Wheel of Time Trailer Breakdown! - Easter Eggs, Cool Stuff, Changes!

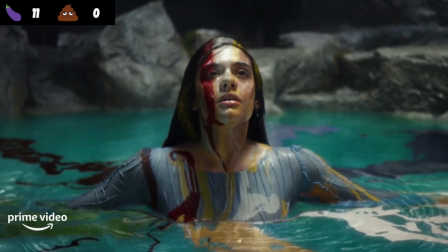8:10 Well, these colors are known around the world, or at least anywhere where there are Aes Sedai,
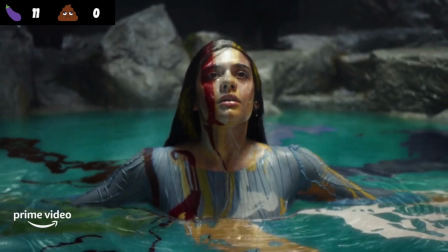8:14 and perhaps they're symbolic for ceremonies involving women's circles, or wisdoms, or anything like that.
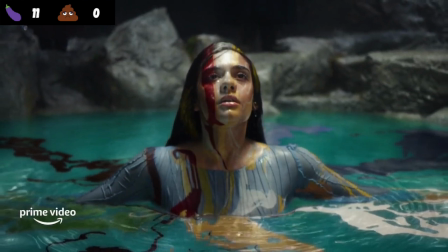8:20 There is certainly a lot to learn about here, but I think this scene comes before the opening shot.
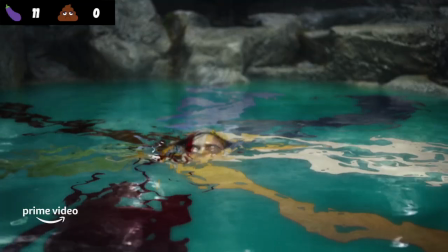8:26 I also love how the narration on this scene of Moraine speaking ends with becomes legend right as Egwene rises out of the water.
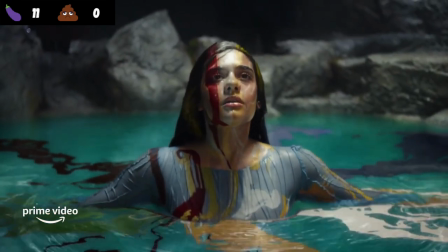8:33 This is completely foreshadowing what Egwene will become in the books and that is a legend.
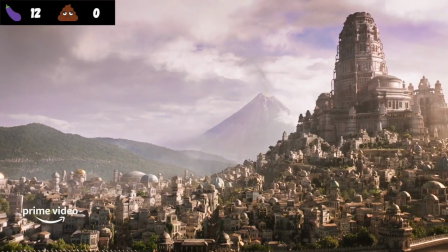8:38 We then pan to the streets of Tar-Valin with the big reveal of the White Tower at dawn in a very very stunning shot.
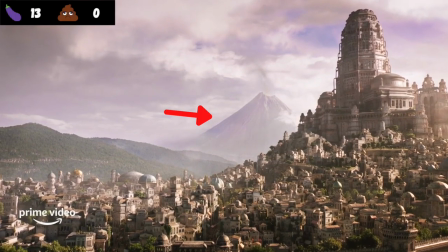8:46 Again this shot here is amazing. We have Dragonmount smoking in the background indicating that something is stirring.
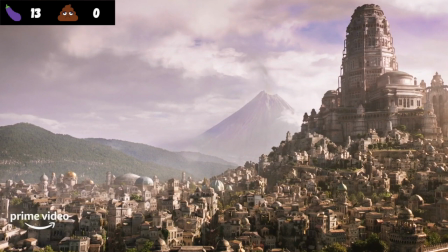8:52 The White Tower dominates this shot as well. We'll talk more about it when we get further into the trailer,
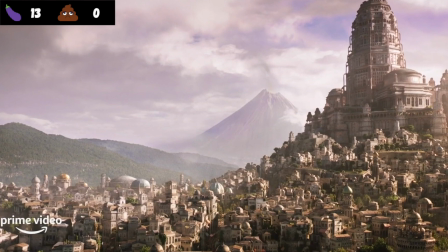8:57 but the one thing that is clear is the intention here was to show that the White Tower dominates the island and it's the focal point,
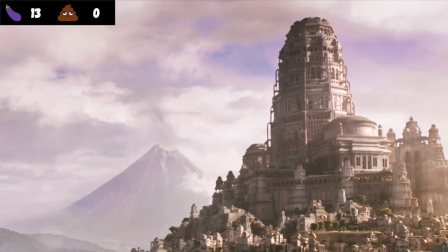9:04 just as the Aes Sedai dominate and they are the center of power in Tar-Valin. Now I've seen some people say that they thought the White Tower looked small here, and I could not disagree more.
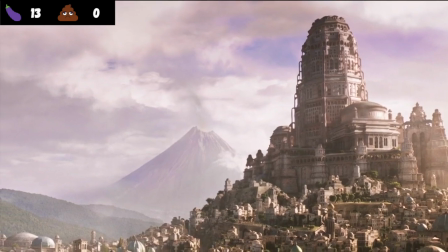9:13 I think they actually increased the size by quite a bit for the show over the way it's described in the books.
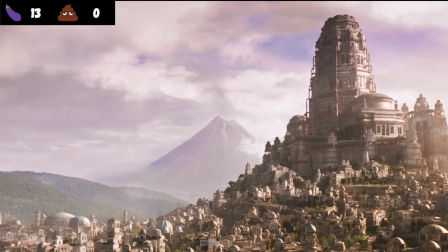9:18 Now in the books, The White Tower is roughly 600 feet tall, and while it is the tallest building in Tarballon by far,
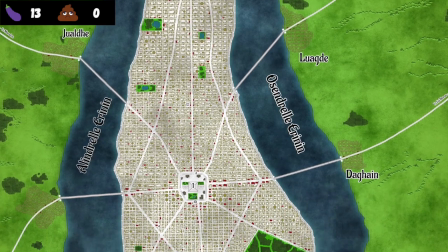9:24 the island is roughly the size of Manhattan Island, so it would appear like a lone tiny skyscraper in a town.
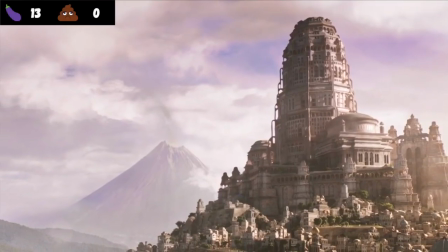9:30 However, in this shot, the city is smaller than what the books describe it as. Significantly so, actually.
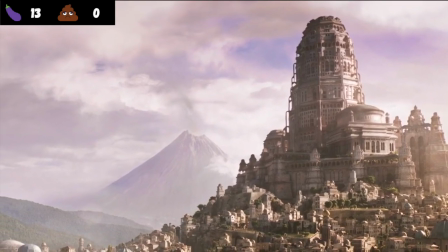9:36 This island is not anywhere near the size of Manhattan Island, and if it was, then that White Tower would be incredibly massive.
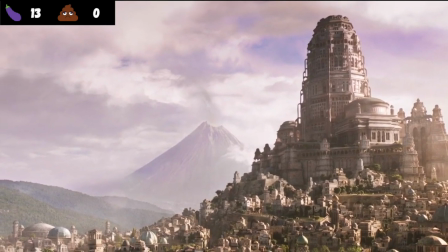9:42 It appears that the show has made the White Tower slightly larger and elevated it on a hill,
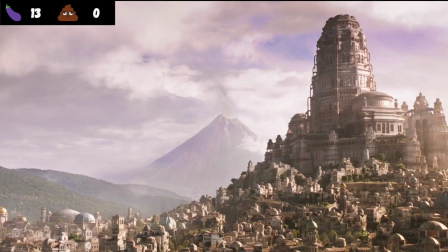9:47 while making the city a little bit smaller, which I think is more realistic, but it does make the tower look gargantuan.
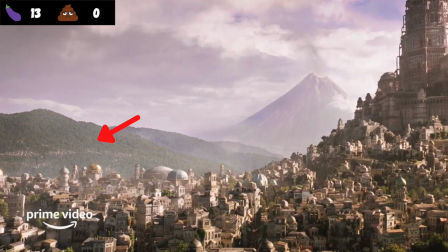9:53 In the distance here, you can also see one of the bridge towns. Based on the orientation here, I would guess that that is Allendare along that hill over there.
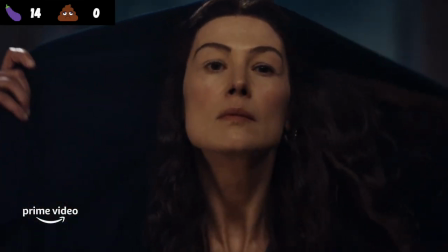10:00 So we next move to a shot of Maureen entering what is likely the Winespring Inn, and just given the dramatic nature of showing her feet before her face,
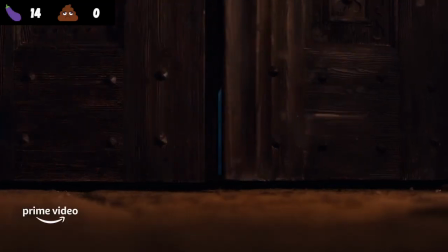10:08 I would guess that this is our first time seeing Maureen on screen walking into the inn.
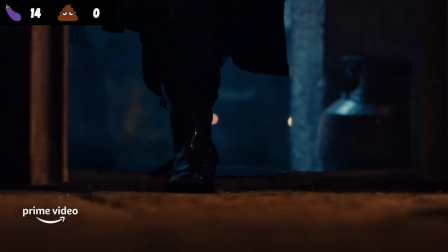10:13 Early on, Rafe mentioned that one of the things he was most excited about seeing was the shot of Moraine walking into the Whitespring Inn for the first time.
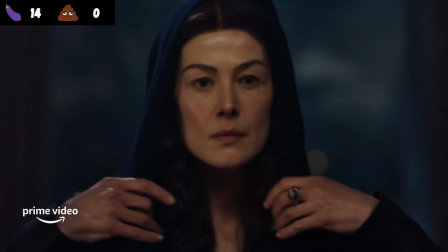10:19 So I think that shot might be what we're looking at here. Now in this shot, Moraine is not wearing her Kisiera, but we do see her Great Serpent Ring, and it does contain a blue stone inside of it.
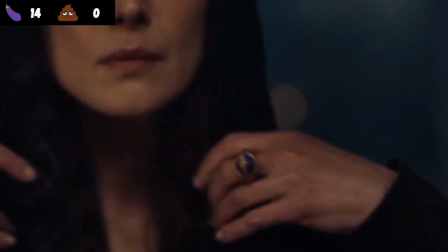10:29 This seems to confirm that the Great Serpent Rings will have colored stones, reflecting the Aja of the wearer.
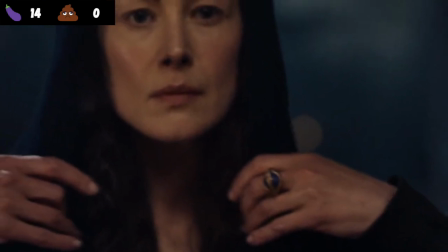10:35 Now this does open up the question of what Accepted will wear,
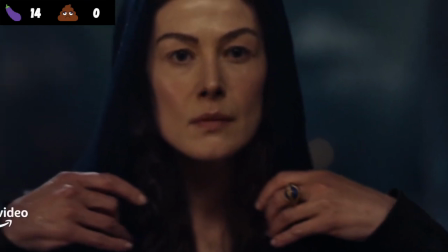10:38 and how our Wonder Girls will be able to traipse around the world pretending to be Aes Sedai with just accepted rings, but I suppose they'll come up with a way to do that.
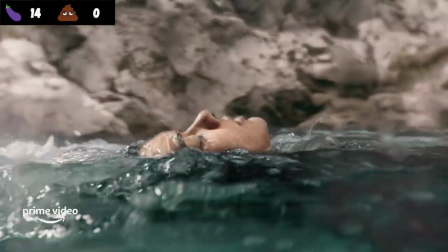10:45 Here we move back to Egwene in the river, floating down the river. For one, this water is incredibly blue, so I want to move somewhere with water that clear.
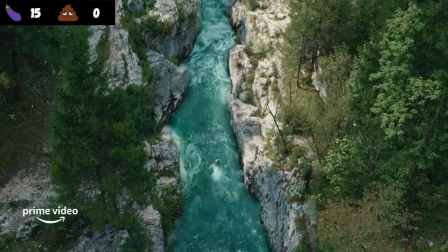10:53 Probably spring water here is what we're looking at, hence the wine spring.
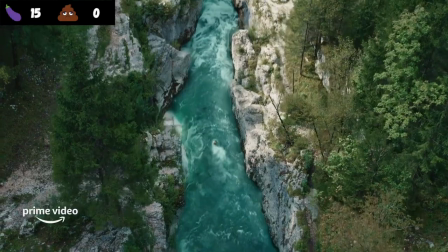10:56 But second, I love how her floating down and not fighting the river is reflecting of surrendering to Sidar,
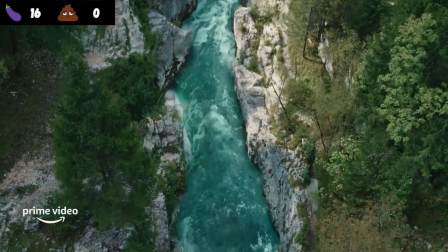11:03 and how it is often described as like a roaring river, Sidar is.
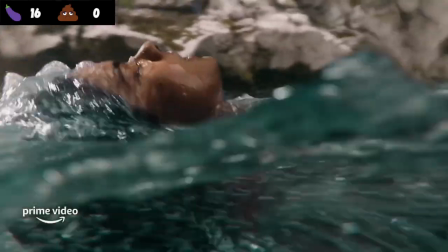11:07 I would be shocked, absolutely shocked, if there is not some imagery or dialogue in the show telling Egwene to surrender to the Rapids.
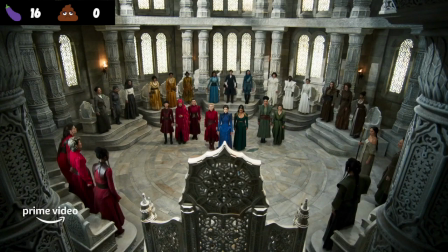11:16 You heard it here, it will be coming. And now we get to this beautiful shot of the Hall of the Tower inside of the White Tower. We are seeing this from directly behind the Omerlin seat, both the throne is the seat and the Omerlin herself.
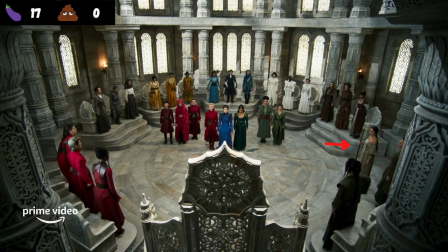11:29 Around the room you will see various sitters, three from each Aja and Jennifer Cheon Garcia's Liana, Keeper of the Chronicles off to the right. Here in the center of the hall, we have a group of Aes Sedai that we will see again in the trailer later, but from the center of the group is Moraine, flanked by Priyanka Bose as Alana and Kate Flanagan as Leondren.
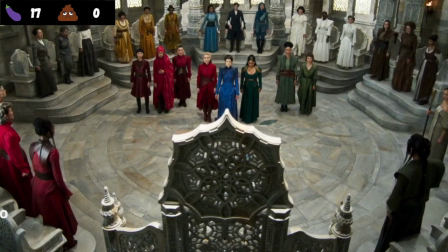11:47 This is apparently a sitting of the hall that has been sealed to the hall, as there are not other spectators.
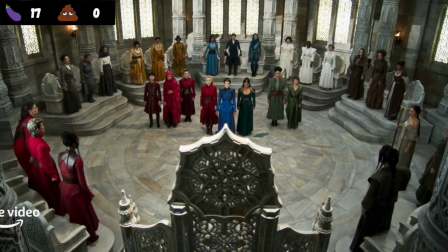11:52 As we will see in a bit, there appears to be ample room for other sisters to observe a sitting of the hall, but yet these are the only women witnessing this.
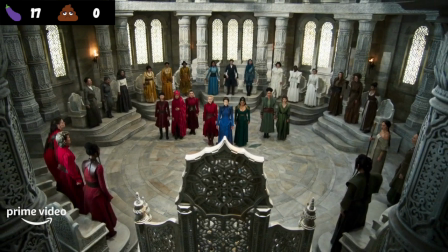12:00 This is likely a report to the Amarlin, but also possibly some type of disciplinary action, which I'll explain a little bit more here in a moment.
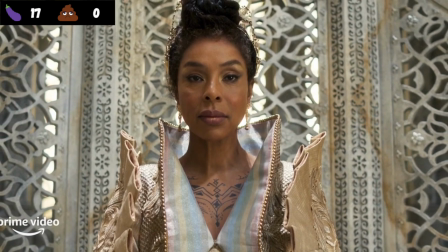12:07 Next, we see Sophie Akinado as Swan Sanche, the Omerlin Sea. You can see her seven-striped stole and an incredibly intricate dress.